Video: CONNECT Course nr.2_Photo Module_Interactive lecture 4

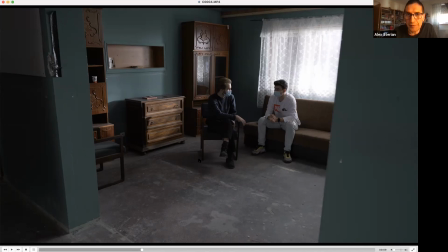So here, the only difference is, as an overall contrast in this picture, is just this effect here on the curtain, which when we turn off the light, disappears. And also disappears the effect on his face and on the cupboard in the background.
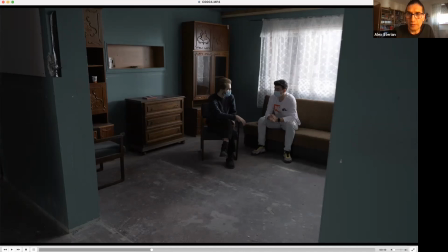The overall contrast, as I told you before, the feeling of the overall contrast is is changing because of the level of the whitest white and the blackest, the darkest black.
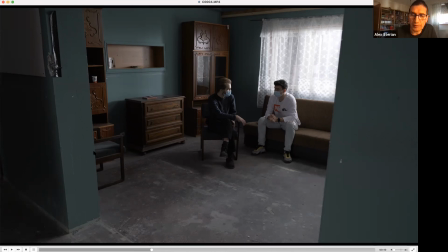The darkest black level stays the same. If you look at somewhere here on the left, or somewhere behind this drawer here. But when we look at the highlights,
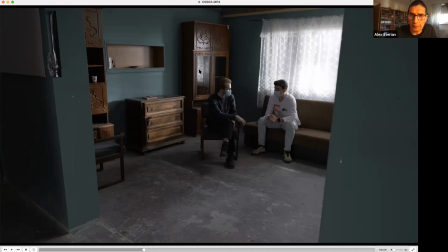we can easily see the differences in the reflex here and in the real time, in the real life on the window. So also when we change this kind of
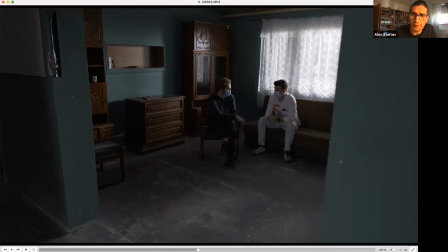different lights which we involved in this all color scheme, or means lighting scheme, of course the feeling it's we're not anymore in the room, which is a daylight atmosphere. We're just
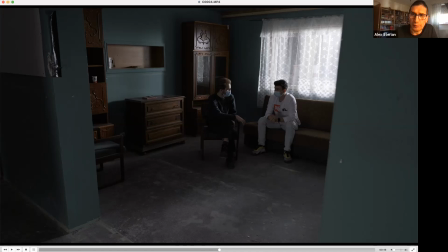in a room, it does look like in late afternoon or even night. Yeah. The only feeling which is wrong, it's about this curtain,
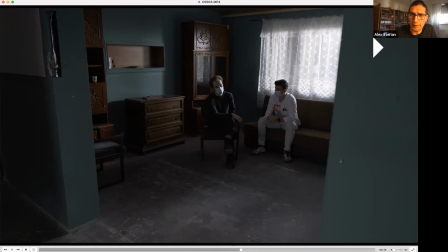which shouldn't be lit like that in a nighttime situation. But otherwise, the contrast, we feel it here, and the values, we discuss it.
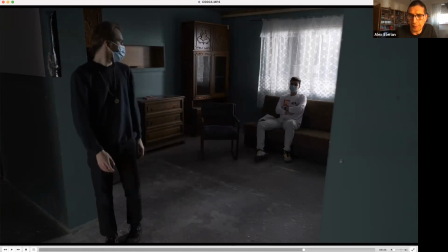They're very close to a night scene, comparing with the beginning,
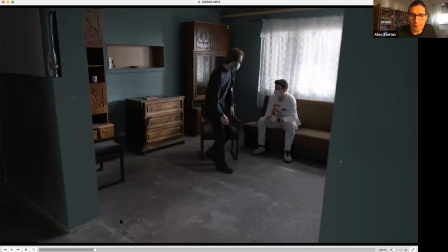which is of course very, very different. Yeah, as a contrast, direction, lighting, contrast, and so on and so forth. So that was a lighting scheme when we have the key light, kind of a soft light, even if it was a strong one, and all the rest lights involved there, different kind of direction and texture and qualities. And now if we look at the other video, we already saw it, but I'll show that again. We can see how the daylight feeling, it's not that good because of the contrast we feel it here. The contrast is also big because of the
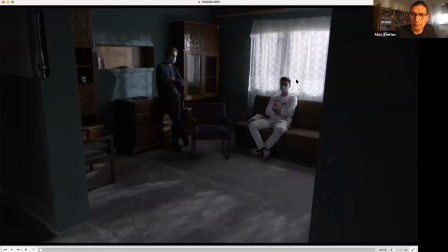different quality of the key light. The key light, the light we have it, we keep it outside the window. Now it's a very hard light. Yeah, you can feel the curtain
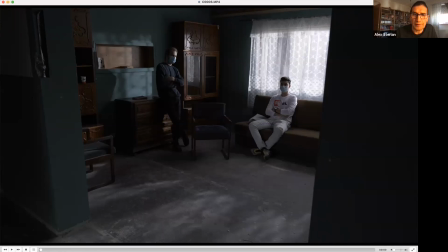shadows here on the wall and on the floor, which doesn't happen before because this, the light was very soft light. And now let's look at the overall contrast, which also is going to be
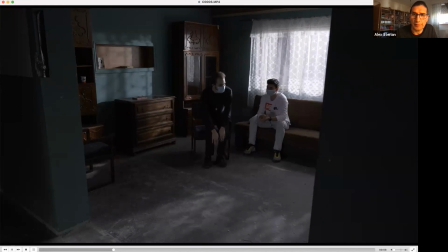influenced by the different intensity of the lights which we have it inside.